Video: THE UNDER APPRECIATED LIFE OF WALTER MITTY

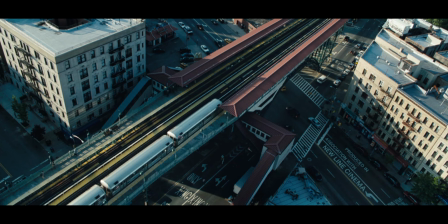8:11 The closer Walter seems to get to him, the further he would run off. He is as elusive as the exotic things he likes to take pictures of. And we, as an audience, get to be in Walter's shoes getting disappointed as Sean keeps evading us. We get more invested as we realize that Walter may just be a couple of steps away from finding him.
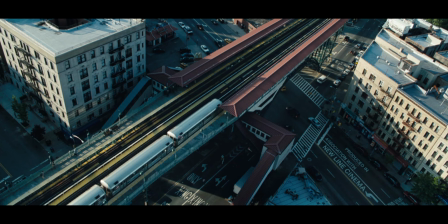8:30 He is portrayed by Sean Penn, who does a wonderful job bringing the character to life. Technical Aspects I wanted to bring up the technical aspects of the film and appreciate the direction, cinematography, production design, and the score of the film.
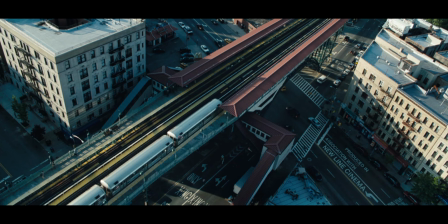8:43 I wanted to highlight these aspects of the film because I believe that the secret life of Walter Mitty knocks it out of the park when it comes to blending all of these elements together. The first thing that jumps out towards me is the cinematography by Stuart Ryberg and production design by Jeff Mann for the film.
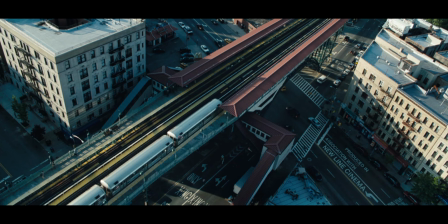9:00 We see with the beautiful short selection and set designs from the intro for Walter's responsibilities and aspirations are the color in his apartments are just a mix of blues and grays displaying the monotonous nature of his life. He is portrayed as a character in the background, staying far away from the camera, occupying only a fraction of the frame.
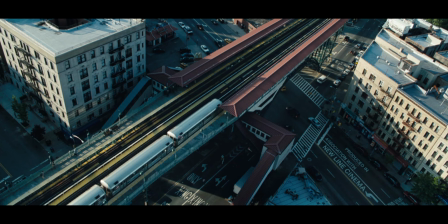9:20 In the first three minutes, we already understand the source of motivation for Walter without the character opening their mouth for the first line of dialogue. We realize that Walter has a lot of responsibilities and obligations to fulfill. He has a romantic interest. What he must become to woo that romantic interest.
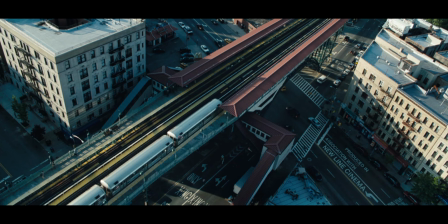9:36 All of this being conveyed in the starting shots of the film is in genius directing from Ben Stiller's part and is one of the best forms of visual storytelling. Then we get the introductory, rare sequence for the film where Walter walks through the streets of New York, accompanied by some beautiful cinematography and the original score of the film by Theodore Shapiro.
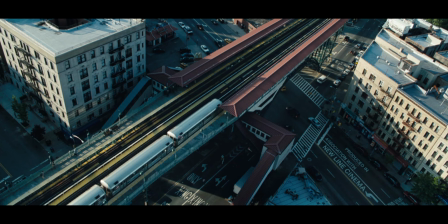9:55 The score is a beautiful amalgamation of instruments and humming together.
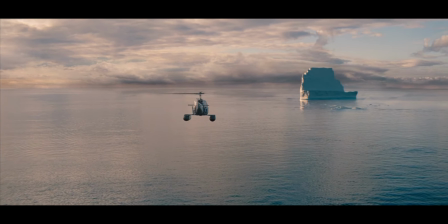9:59 Thomas makes the audience feel like they are being trapped by a warm blanket before they are taken on this journey together with Walter Mitty.
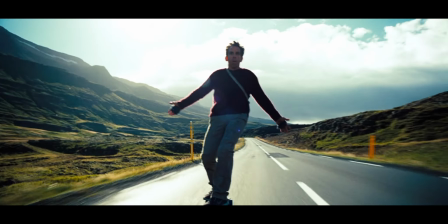10:06 I have been using the music from the score throughout this video to give you a sense for how the audience feels while watching the film.
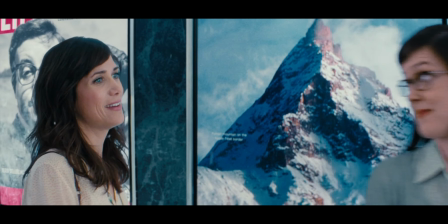10:12 The beautiful thing about the technical aspects of the film is that they evolve with the character of Walter Middy.
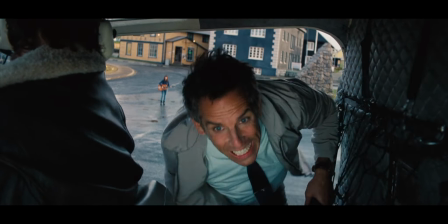10:18 As Walter breaks out of his shell, the camera becomes more dynamic. We see more colors being added to Walter's life.
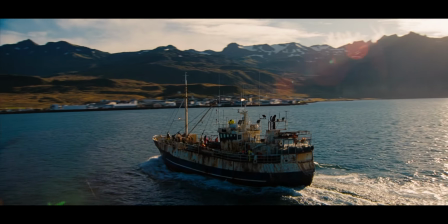10:24 With him traveling to these beautiful destinations in Iceland, his wardrobe becomes more colorful.
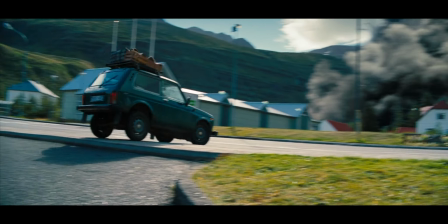10:29 We see the music change as well, matching with the tone and rhythm of the scene.
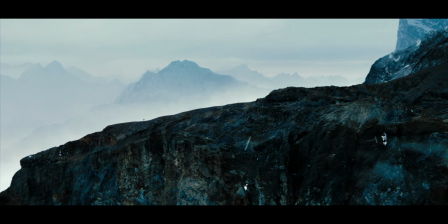10:33 The music can keep up with the rising action of the scene while complementing the beautiful and breathtaking landscape in the film.
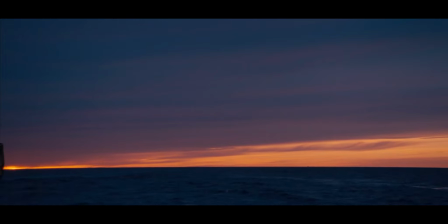10:39 The team who created the score for the film absolutely knocked it out of the park.
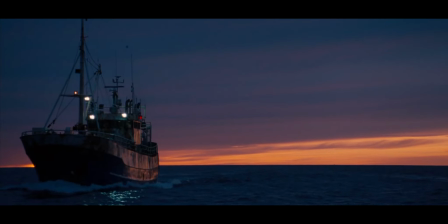10:43 Some other technical aspects that I wanted to focus on was that the dialogue and editing in the film in some places is phenomenal as well.
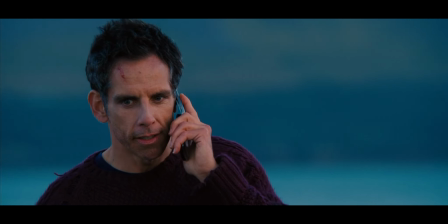10:50 There is one scene that I wanted to point out. When Walter is in Greenland and he's having a conversation with Cheryl on the phone and we realize
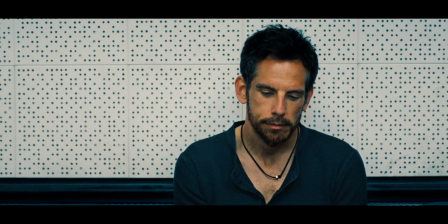10:58 how much there is that he feels he needs to say but restrains himself doesn't become a movie mess.
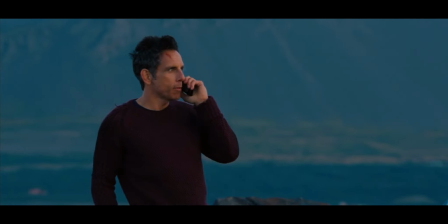11:03 Instead we see it in the acting and the perfectly written dialogue where we understand his relationship with his father and why we found Walter and his earlier
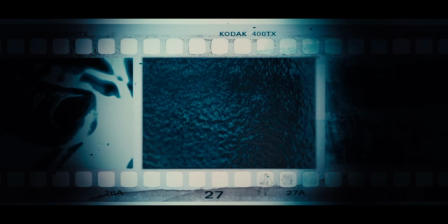11:11 predicament of living that mundane life then there is this transition scene near the beginning of the film where the film transitions into a fountain next to
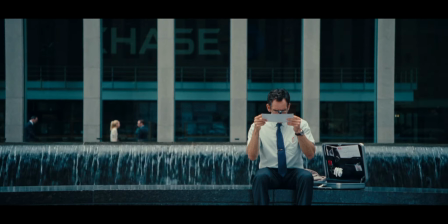11:19 which Walter usually has his lunch this moment was such a mind-mender for me when I rewatched the film I realized that the editor had spoiled the
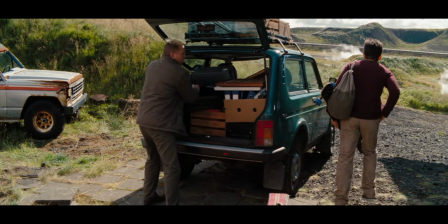11:26 movie for me from the beginning of the film but I didn't care instead I appreciated the film so much more for including a visual clue for
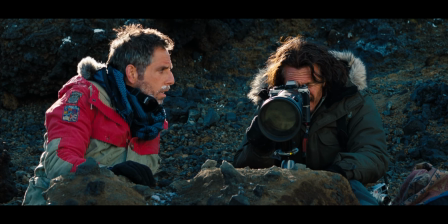11:33 the audience one final piece of dialogue that stuck in my head from the film that I wanted to point out was from Sean.
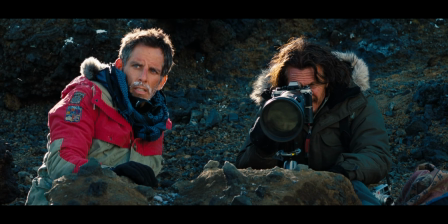11:40 I let Mr. Penn do the honors.
Beautiful things don't ask for attention.
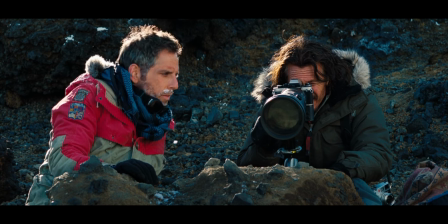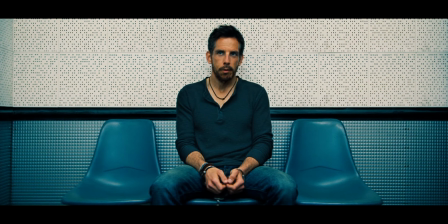11:53 Conclusion In the end, I hope with this explanation I am able to sway some of you to watch the film.
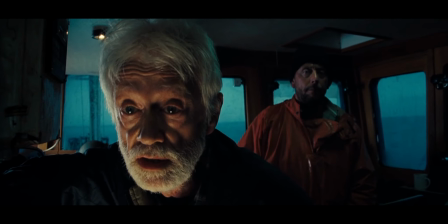11:59 Some of you to disagree and provide me with some examples of your favorite films.